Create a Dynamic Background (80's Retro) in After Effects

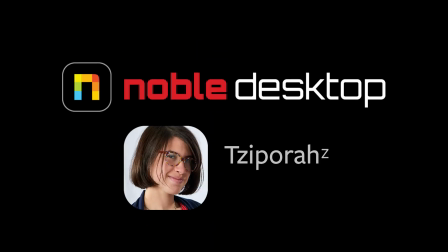Hey everyone, this is Sapar Designs for Noble Desktop, and in this tutorial I'm going to show you how to make a dynamic animated background in Adobe After Effects.
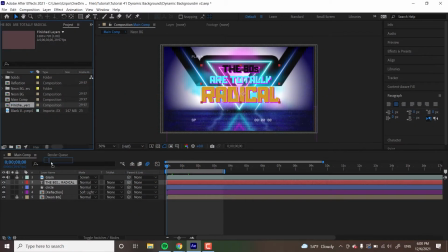So I'll show you what the finished effects looks like over here. So we're going to be starting with animating like this text layer here, and after that it's just a lightning effect animation, a light burst, and then we're going to be adding this like cool reflection at the bottom using the previous layers all together.
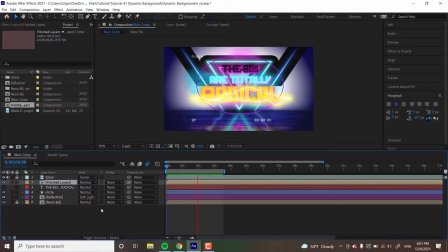And like this is a really good way to have your animations appear like super bold, impactful, and it's based on just like some careful keyframing and the parenting technique. The reflection at the end, like over here, is it's a great detail to add to any animation, and it's just super easy to accomplish.
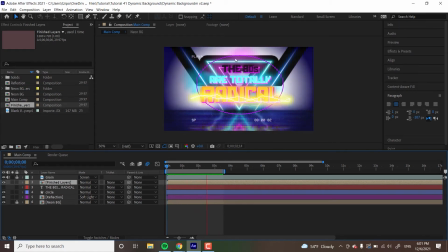And like this, this effect is all about like play and experimentation. So like change up the font. You can have a different reflection, you can parent different kinds of effects to it,
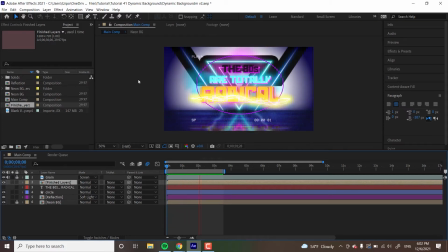but you'll see more as we get on with the project, so let's get started. And, oh, by the way, and you can find the project in the video description below. So let's go. So the first thing we're going to be doing, with the playhead at the origin, we're going to hit S for scale to open up like the size and stuff.
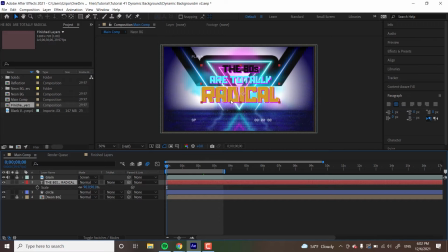And by the way, this font is called Horizon. It's free for download. And it's set to bold, and like the paragraph settings over here, they're pretty standard, nothing unusual over here.
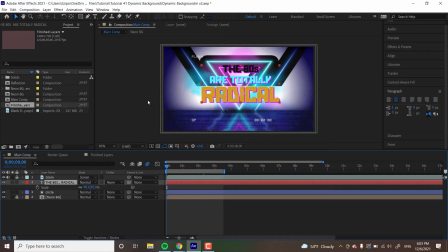But I just wanted like a nice thick font to stand out within this effect because there's quite a bit going on. So the first thing we're going to be doing, we're going to be animating the scale. So with scale open, hit the stopwatch over here to start keyframing that stuff.
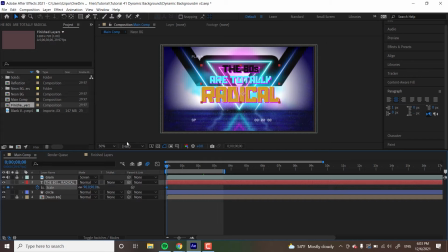And we're going to be... let's set the scale to, I'm going to put it around like 285.
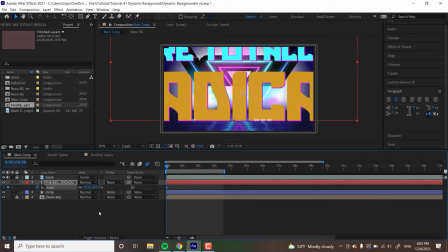I want it nice and big, like you see how huge it is. And I'm also going to open up with Shift P on my keyboard to open up position. I'm going to hit the stopwatch on position. I'm going to pull it up out of the frame.
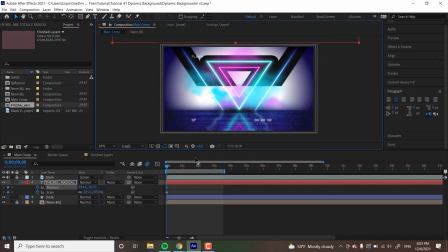The reason being for this is because I want it to look like it's kind of slamming down into the frame and getting smaller with impact. I'm going to move about 17 frames in-ish. About that, now 19 frames in, you could see.
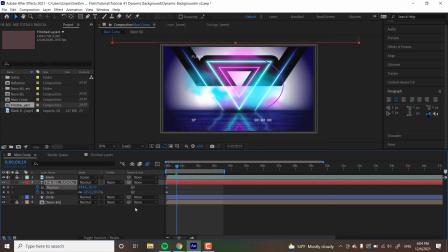And I'm going to be changing, I'm going to shrink the text to be in the middle. So before it was about 90, so I'll put it back at 90. I think that's a good idea. And let's get that position to be down, down, down, about in the middle, over here.
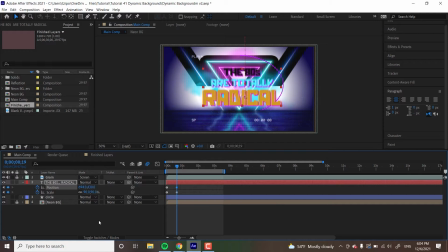Alright. I've got mine at 430 here. And I'm also going to be marqueing both of these.
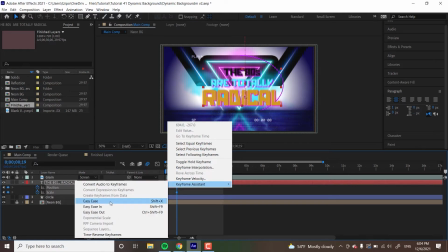I'm going to, select all my keyframes. I'm going to right-click, go to Keyframe Assistant, Easy Ease, and that's just going to smooth out the motion of this text animation.
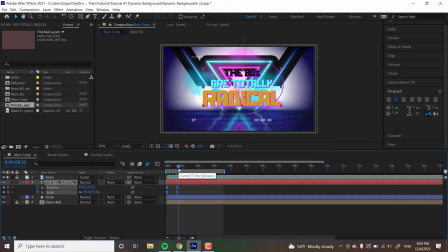So you can see it looks like it's coming from outside of the frame and slamming down into the middle. Now I'm going to be heading over to Effects and Presets. I'm going to type in Glow, and I'm going to grab Glow, drag it onto my text. Great. Now we're going to start keyframing the Glow effect.
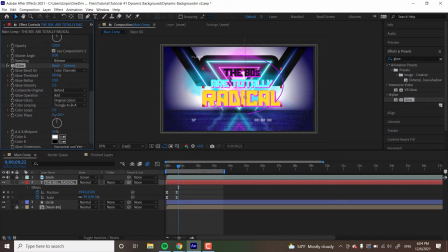So, let's see, I'm going to put this around 1 second and 19 frames in-ish, about. Good enough. There we go. And I'm going to increase the glow to 50.
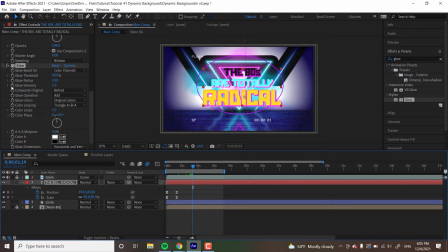Boop, boop, boop. I want to get that radius to about 50, basically. And I'm also going to keyframe glow intensity. So radius is basically, as you could probably guess, like how spread out is the glow.
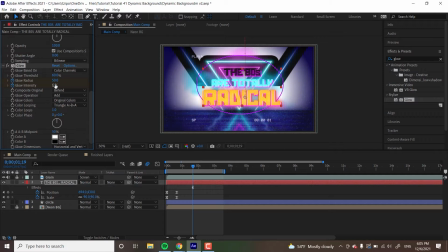And then intensity is like how bright is the glow. And I want this, let's push it up, push it up, push it up. I like the way it looks. Let's put it at 3. I think that would be a good idea. So it's not too bright, but it's a nice, good looking effect. Actually, I'm indecisive. I'm going to dial it back to 2.5.